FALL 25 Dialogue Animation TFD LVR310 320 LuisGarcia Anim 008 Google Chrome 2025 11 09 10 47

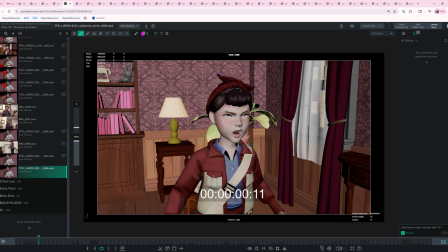2s
Hey Luis, looking at your stuff this week. See that you got the new audio in here, so I'm just going to take a quick listen again.
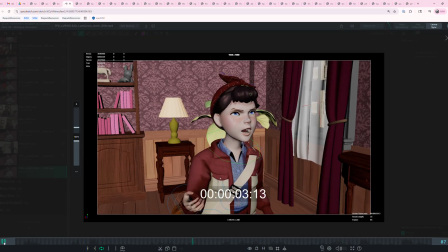10s Dad? Dad loved superheroes. He believed in them. Loved superheroes. He believed in them.
All right, cool.
These are not heroes.
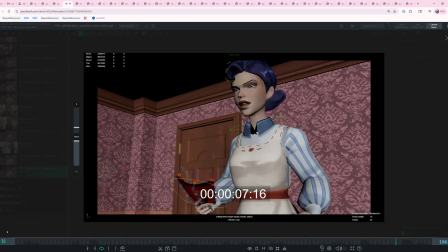25s If they were, your father would still be here. Dad?
All right, cool.
Dad?
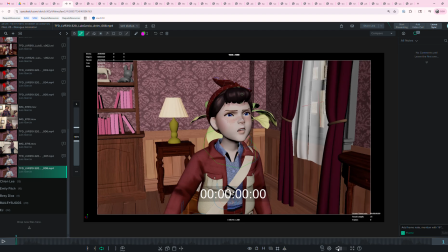29s
So I'll start breaking this down bit by bit, section by section, and we will talk about it.
Dad? Dad loved superheroes.
Okay, so we're going to look at this first.
Dad stuff.
All right, so we're going to look at this first phrase here.
Dad.
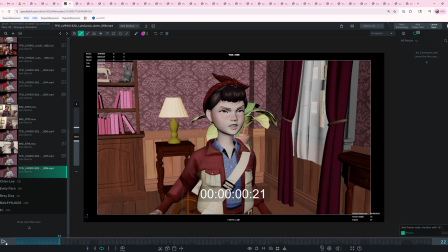50s
Cool. So when I play through it, what that head shake is reading like really quick, and on the pullback, it's reading like the neck and head and chest are all kind of like tied together.
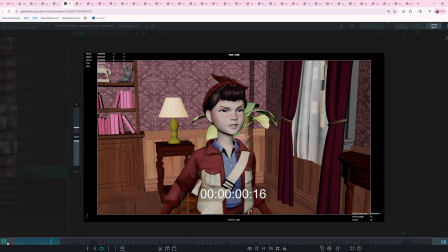70s
I'm not sure what happened to your screen right arm. It seems to be, yeah, I don't know.
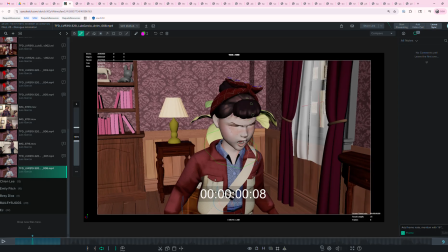78s
So let's talk about this specifically and in more detail. So here we're leaning forward, which is great. Looks like the character starts the conversation like really engaged, and that's great, right?
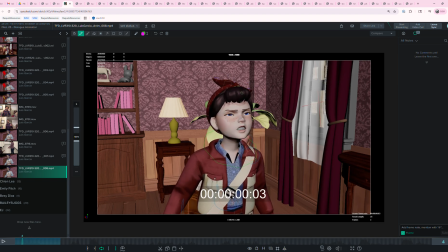93s
And then we're saying, Dad. So this head shake, first we're going back with the neck quite a bit, and then the neck stays back. Well, it looks like the crown of the head and the torso goes forward.
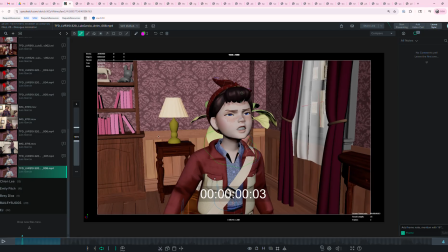109s
So I find that to be kind of disjointed, what the neck is doing and like what the torso is doing. And generally, I think there should be some kind of like relationship or parity between the two. So if we're leaning forward, this is like a side view, right? With our character's chest here.
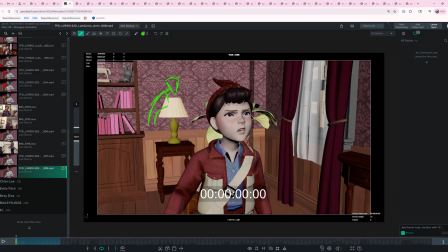127s
And maybe it's something like this. I'm going to use some quicker triangle heads here, right? And we want to go forward
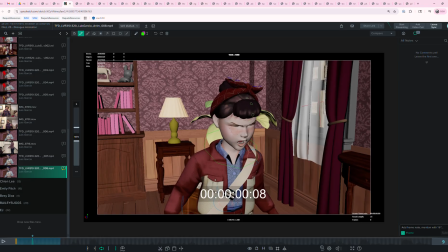140s
with this, and that's fine. But maybe we want to, let me turn on ghosting, so I know that I'm actually drawing it relatively in the correct place.
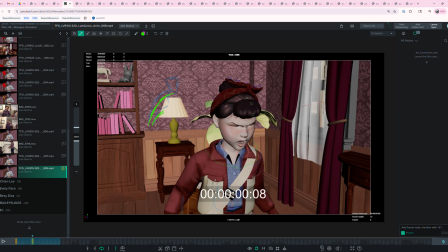156s
So if we're going to go forward with the chest like this, you know what I mean? What do we want to do with the head? Well, eventually, when you get into the head shake, I think we would want that head shake to be forward too, right?
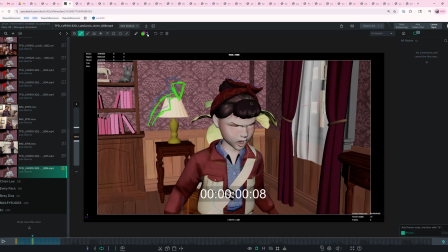169s
And maybe what you're doing is when we're anticipating the head shake, so like this is when the neck goes back, maybe what you're thinking, and I'm not sure,
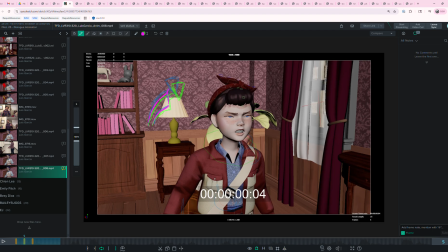185s
is that we want to start dropping the head while like trying to like drag the neck and keep the head in the same spot.
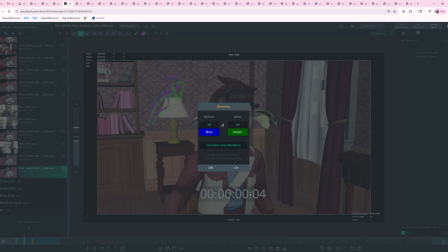194s
So like here, maybe now if I turn off ghosting, turn on a little bit of this trace paper,
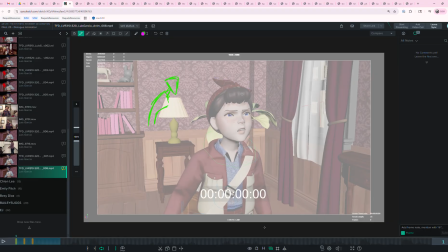204s
like you can see the head drags back, but then it needs to come forward again to catch back up with the chest to be kind of comfortable.
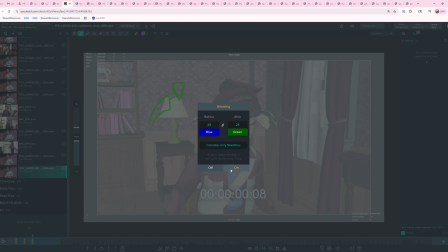214s
Maybe that's what
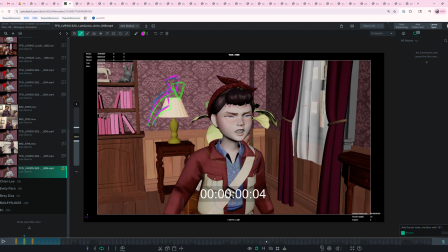217s
the intention is here, with the head going back, but then it never really feels like it comes forward. You know what I mean? I feel like this angle here on the neck is very similar to this angle here on the neck. And we're not like returning to the starting forward thing.
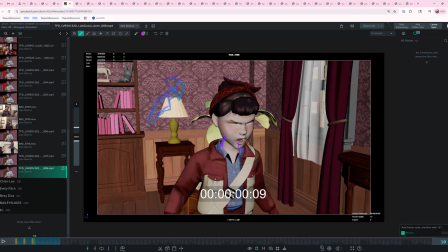237s
Now maybe that's just an illusion or something, but I think where I would see that forward movement of the neck would be through this gesture here, right?
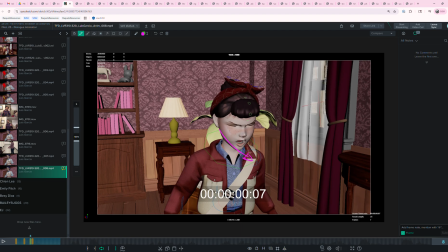249s
And so I would see like the chin and everything kind of pushing forward a little bit as the neck brings the head forward, right? It's also a little tough in the spacing throughout here because,
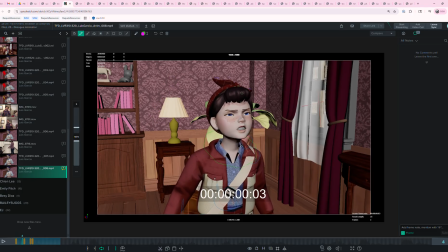267s
you know, the head's going back, but the chin isn't dropping at all. In fact, it looks like the chin is lifting. So what I would suggest is maybe to start the move, like if this is where your chin is, we're starting that move down. You know, if the chin's here, then
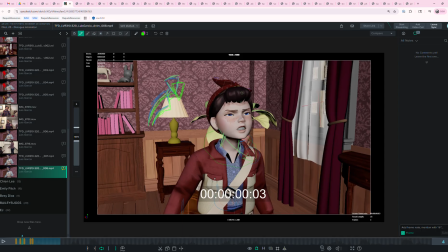286s
that actually gives us the opportunity to start in between that to get, you know, into here and eventually get way down here. But by going up,
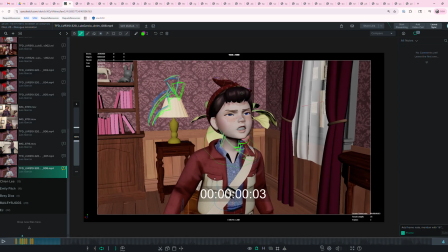302s
it gives us a further distance to travel down. You know what I mean? To get down into here. And then as the torso in this section rotates back, that would be a good opportunity.
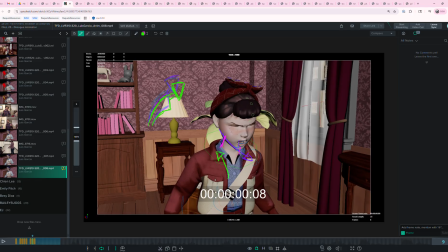319s
Hopefully things don't get too messy in my drawings. To like try to drag the chin. So if the chin is here, when you start to go back, you know, maybe we can use that neck to keep that chin like dragging and still kind of forward.
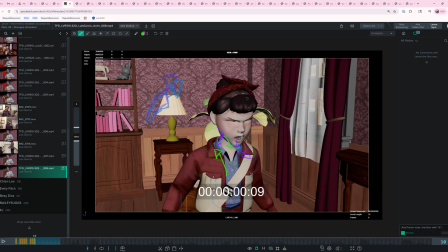336s
So the neck rotation would increase this way as the chest rotation increases this way.
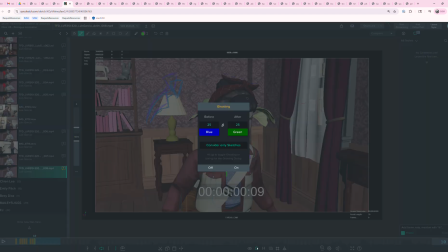343s
And you're going to get like a looser, more organic feeling happening throughout this move, right?
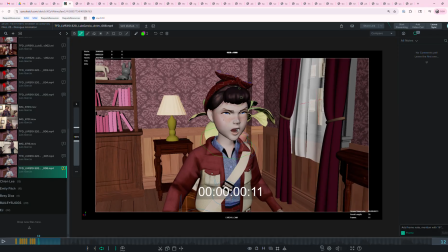352s
And then you really want to like, once you get that going, you really want to track like your nose arcs as you're getting into this, because here we hit like the extreme left, and this is all great,
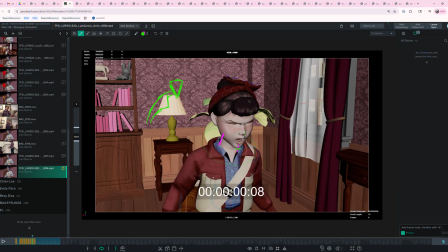365s
and then we go over to the right, we go over to the right, but then it seems to kind of like hit a wall on the right, you know what I mean? And the timing of that, this, maybe you can keep it going a little bit and soften the out
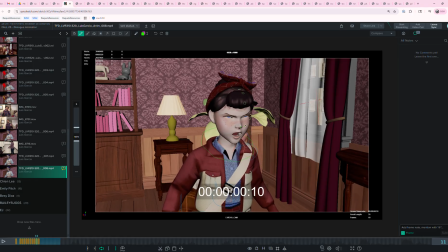382s
a little bit more, like ease out of that move, and then by the time she comes back up here, that's maybe, I think that would work better, because then you would get kind of like a little overshoot and then a corrective back up to like what your neutral pose is going to be,
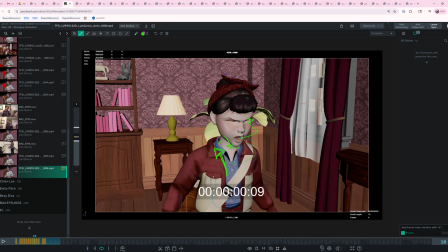401s
you know, up here. And that arrow isn't representative, sadly. Not my best arrow work. So let me try to get something a little bit better that may describe like what I would see a successful arc of that nose kind of looking like maybe something like this.
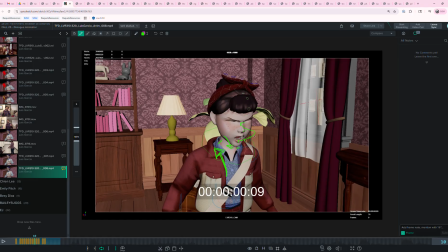419s
So as you're like moving here to shake it to the right, you know, the spacing is going to slow down and get tighter, and then as she pulls the head up, it's going to open up and then get tighter when it comes into the rest. So something like that I think would really help this like intro part here,
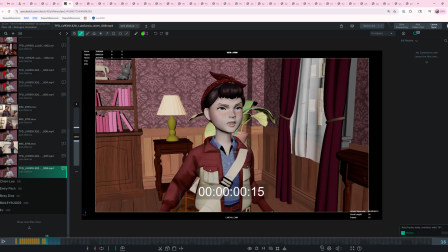440s
because I'm also seeing like the head, neck, and chest all arrive like at the same time on this frame. I don't feel like there's any drag on the neck or drag on the crown of the head, or maybe, you know, you want to lead with the crown of the head.
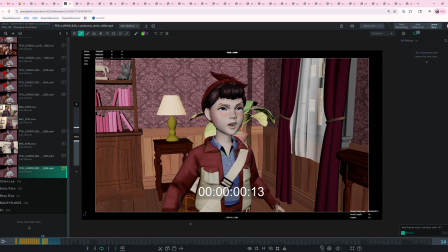456s
That's up to you. Whatever you think supports the gesture best. But it's always going to look kind of like stiff and less human-like when things all kind of arrive at the same point.
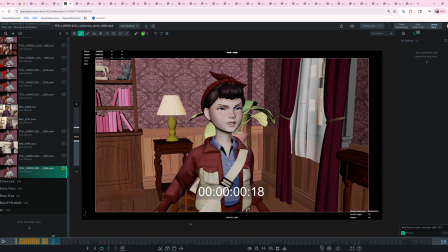469s
There might be a little drift happening in the neck at this stage. I can see that, like the neck's rotating back a little bit as the chest rotates forward. And that's the right idea.